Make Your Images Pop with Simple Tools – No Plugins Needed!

Hi everybody, in today's episode I'll show you a simple approach to color grading that instantly makes your image pop. We are not diving into anything overly complex, just simple adjustments that enhance colors and give your footage that polished feel. By the end you'll see how small tweaks can make a huge difference. Also, I see that most of you who are watching aren't subscribed yet, so if you find my videos helpful, hit that subscribe button. It really supports the channel and makes sure that you don't miss my future color grading tips. But now, let's dive in!
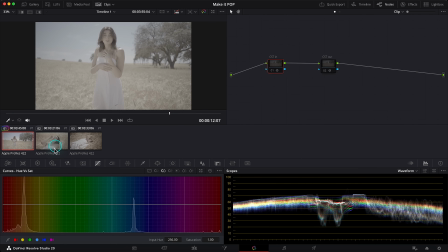45s
For this episode I selected 3 shots that I want to grade in a more natural yet saturated style to create a more commercial look without any additional plugins, using only the standard tools in DaVinci Resolve. In the first clip I've already prepared 2 color space transform nodes, since these shots were filmed on a RED camera.
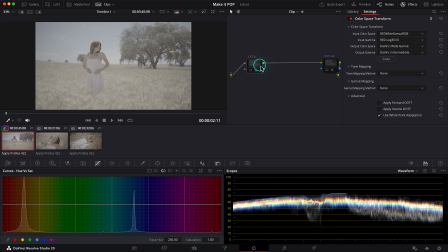64s
In the first color space transform node I'm converting the input color space and gamma from red white gamut red log 3G10 into DaVinci white gamut DaVinci intermediate, as I prefer working in the huge DaVinci white gamut color space.
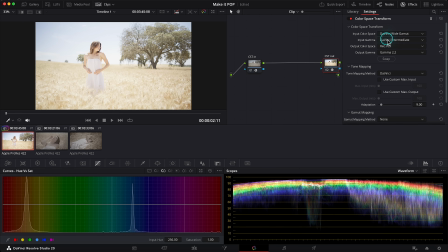77s
And in the final color space transform node I'm converting DaVinci white gamut into my monitor color space, which is Rec 709 gamma 2.2, since this video is for YouTube. All color grading will be done between these 2 nodes in DaVinci white gamut color space.
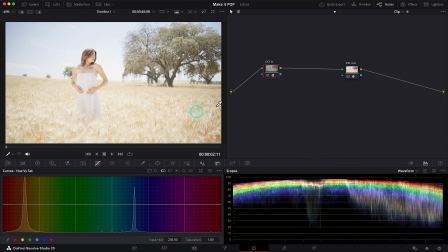93s
I'll close the effects and clips windows to get a larger view, and I also turn on my scopes in a dual view mode,
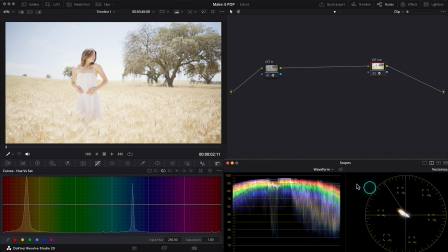100s
so we can see both the vector scope and the waveform at the same time. I'll reposition them a bit. Alright, I can see that this clip is too bright, it's slightly overexposed, especially this part of the sky behind her is very bright, close to clipping. I also like to check this with my exposure indicator a lot.
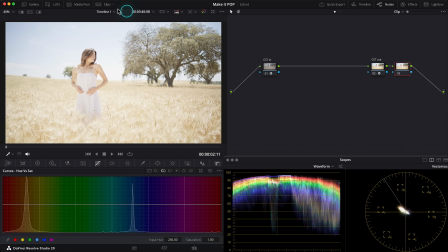119s
I'll create a node at the end of the node tree after Rec 709 conversion,
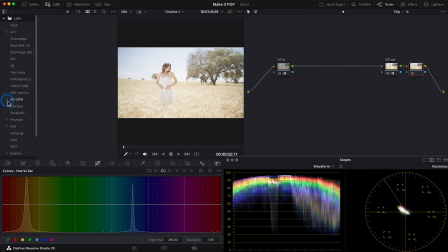124s
then go into my indicator LUTs and choose this exposure indicator.
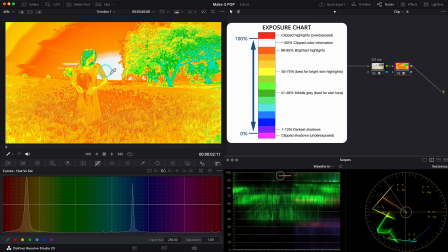129s
The LUT shows that this area of the sky, which is shown in white, is very close to 100% of brightness, in other words, at risk of losing pixel data. The orange areas indicate that these parts are also very bright, around 90% of available luminance.
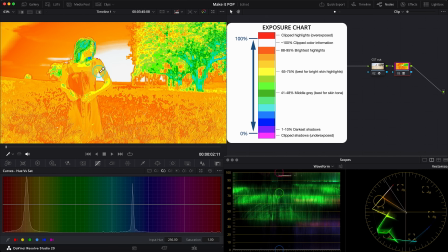146s
The skin tone is also too bright. I want to keep it around middle gray, which is as standard for skin exposure in photography and cinematography,
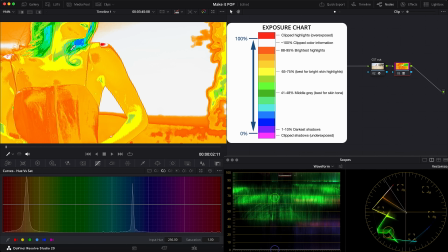154s
so indicator LUT shows that middle gray with a dark green color.
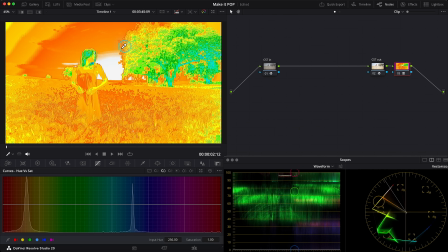158s
Of course, brightness can be analyzed without the LUT, using the waveform, but for me it's more convenient and faster to use the LUT. That's why I created it. I'll leave it at the end of the node tree and call it exposure LUT. Then I'll create the first correction node in my tree.
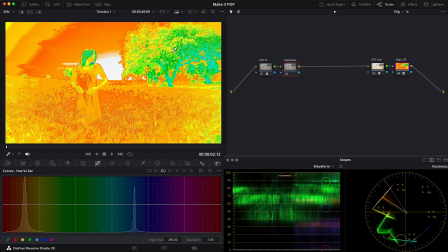175s
This will be the exposure node, where I will lower the brightness of the clip and create contrast.
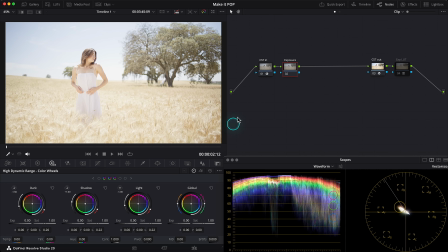181s
All of this can be done with the LUT enabled or disabled. I can just turn it on later to check the levels. So first I want to reduce the overall brightness of the clip. In my opinion, the best way to do this is in the HDR wheels, just reducing exposure in the global wheel.
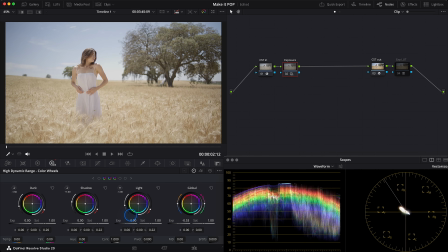198s
This works similarly to changing ISO in a camera. I'll reduce the overall brightness by about -0.6. I also want to create a bit more contrast, and for that I'll go into the primary wheels, lift, gamma and gain.
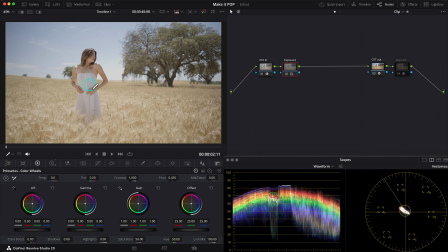213s
Since I want deeper midtones, I'll create the contrast between midtones and highlights, meaning between the gamma and gain wheels.
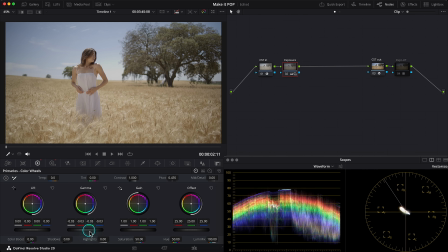220s
To do that, I'll lower the midtone brightness using the gamma wheel. To better see the changes, I usually prefer using my exposure LUT.
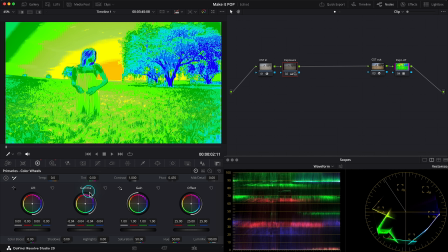229s
I'll turn it on and show how the changes happen. Reset the gamma adjustments and start again. Lowering the gamma, I see the midtones becoming darker, and the dark green indication shows that they fall into middle gray. But I still want to keep the highlights in the sky bright to enhance the contrast.
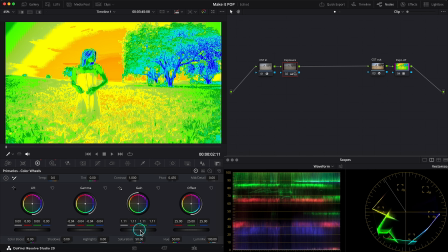248s
So I'll use the gain wheel to lift the highlights. Of course, this can be done without this exposure LUT.
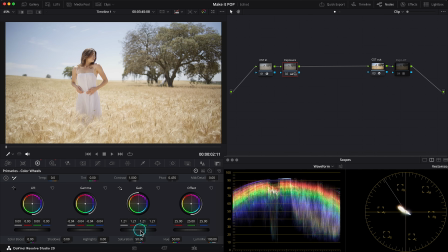255s
I'll raise the highlights, making sure not to exceed 100% of brightness, and also darken the midtones in the gamma wheel to create more contrast.
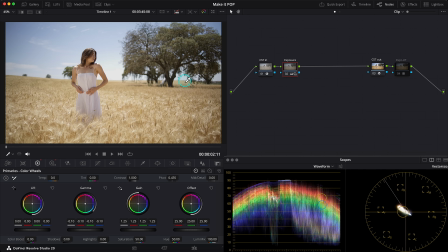266s
Visually, I like how this looks. Maybe I'll also slightly lower the shadows in the lift wheel, even just by 0.1, and add a bit more contrast using the contrast slider. Around 1.1 looks good to me.
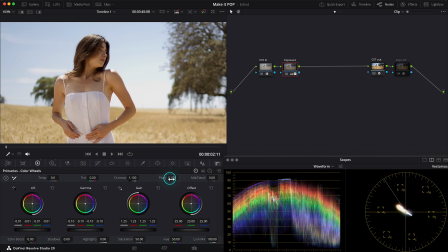282s
I'll also tweak the contrast pivot points so it doesn't affect skin brightness too much. Around 3.5 in this case looks fine.
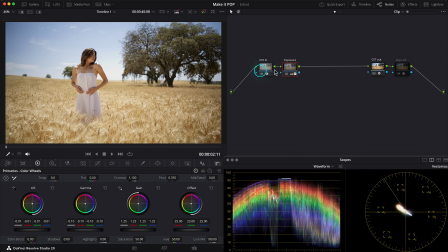291s
Alright, let's now see what we've done in this node, before and after, before and after. The image has become much more vibrant and contrasty. Let's also check what the exposure LUT shows now.
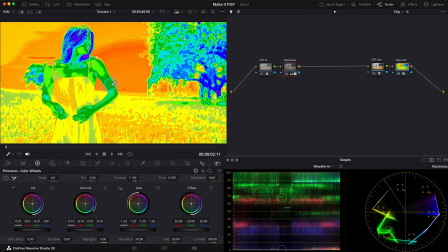303s
I can see that I've achieved darker skin tones, shown by the dark green indicator for middle gray.
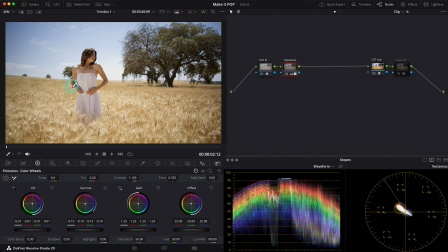309s
Meanwhile, the sky remains bright. Perfect. Since I want to create a more saturated commercial look, I'll create another node and call it saturation. For overall color saturation, I don't like using the default saturation slider in the primary wheels because it adds brightness to the colors,
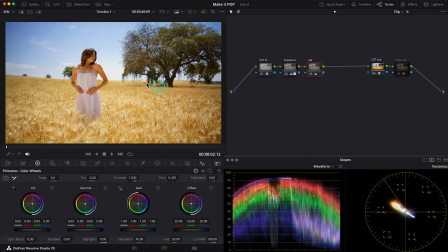328s
making them look unnatural. Proper saturation should make colors denser but not brighter. A similar result can be achieved using the saturation adjustment in the color slice. See how the colors not only become more saturated but slightly darker too. That's exactly what I like.
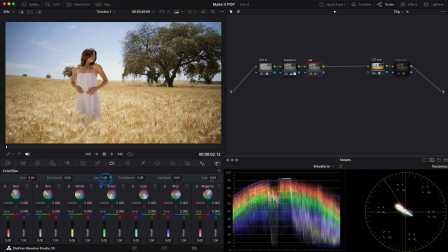346s
But in this case I don't need strong saturation, so I'll just increase it slightly around 1.1. Let's check it before and after. Yes, it looks richer. Next, since this clip seems already well balanced, I don't need to adjust white balance,
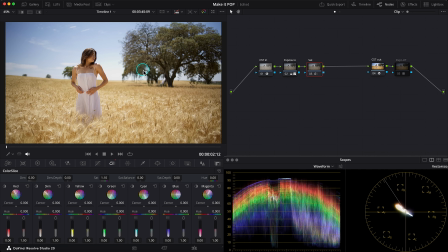363s
which I'll usually do at this stage, so I'll skip this step and move straight to creating a cleaner look. I'll create a new node and call it Look. Here I want to make secondary corrections, tweak some color tones and create a warmer vibe to make everything look nicer.
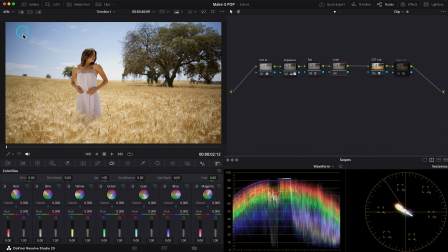381s
The first thing I don't really like is the color of the sky. It looks a bit purplish blue, but I want it to be more teal, which will contrast beautifully with the warm skin tones and this field.
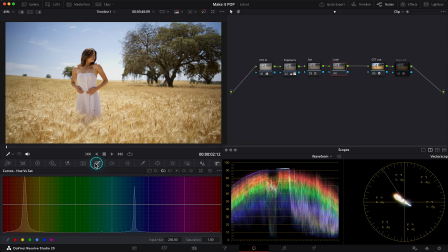394s
So first I go into curves, hue versus hue, I'll select the blue color and by lifting the curve up, I'll shift it towards teal. Let's see before and after. This shade of blue perfectly contrasts with the skin tones.
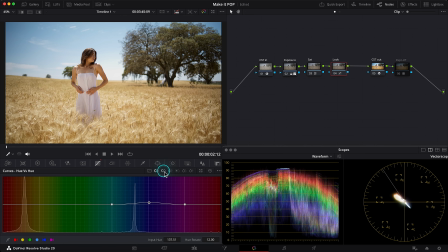410s
I also want to add more saturation to the blues, so I'll go to hue versus saturation, select two blue points to make the adjustment smoother, then delete one and add a bit more saturation.
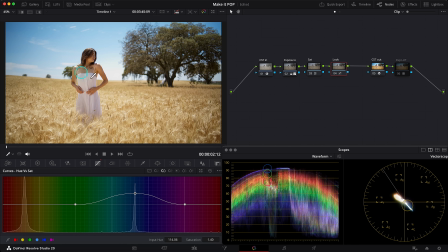423s
Something like this. In such cases, I usually like to start with a bit more saturation because I can always reduce it later if I need it.
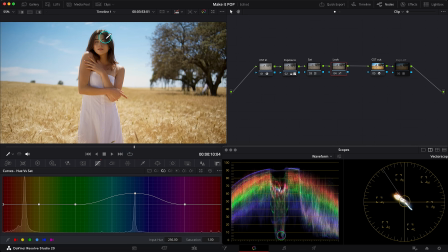431s
I also want to add a little saturation in the reds. Let's zoom it and lift them slightly, like so.
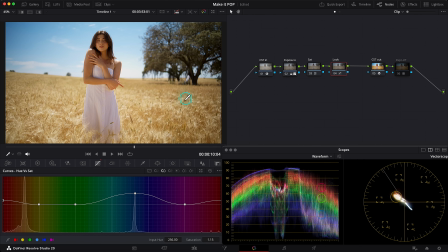440s
And to make our hero to stand out more against this field, I'll reduce the yellow saturation a bit. I'll remove this green point for a smoother curve and lower the yellow-green saturation, like this.
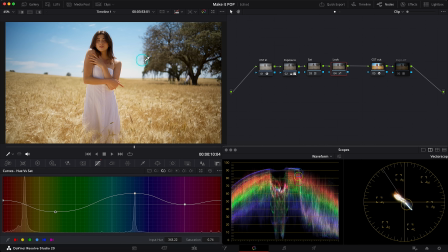454s
Let's compare before and after, before and after. Usually I make such curve adjustments in a separate node called secondaries, but since I'm not aiming for a specific stylized look here, I'm doing everything in a one node.
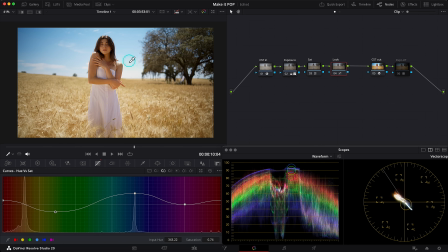470s
Now I want to add some warmth, especially in the highlights. I'll use the primary wheels, lift, gamma and gain in the same node. As I said, I want to warm up the highlights, so in the gain wheel I'll add some reds, slightly reduce blue to shift towards yellow,
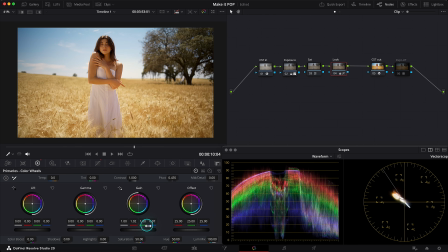488s
and also add a bit of magenta by slightly reducing the green channel. Don't worry if the image looks oversaturated now. As I said, I will fix saturation later if I need to. It just helps to see which colors we are working with.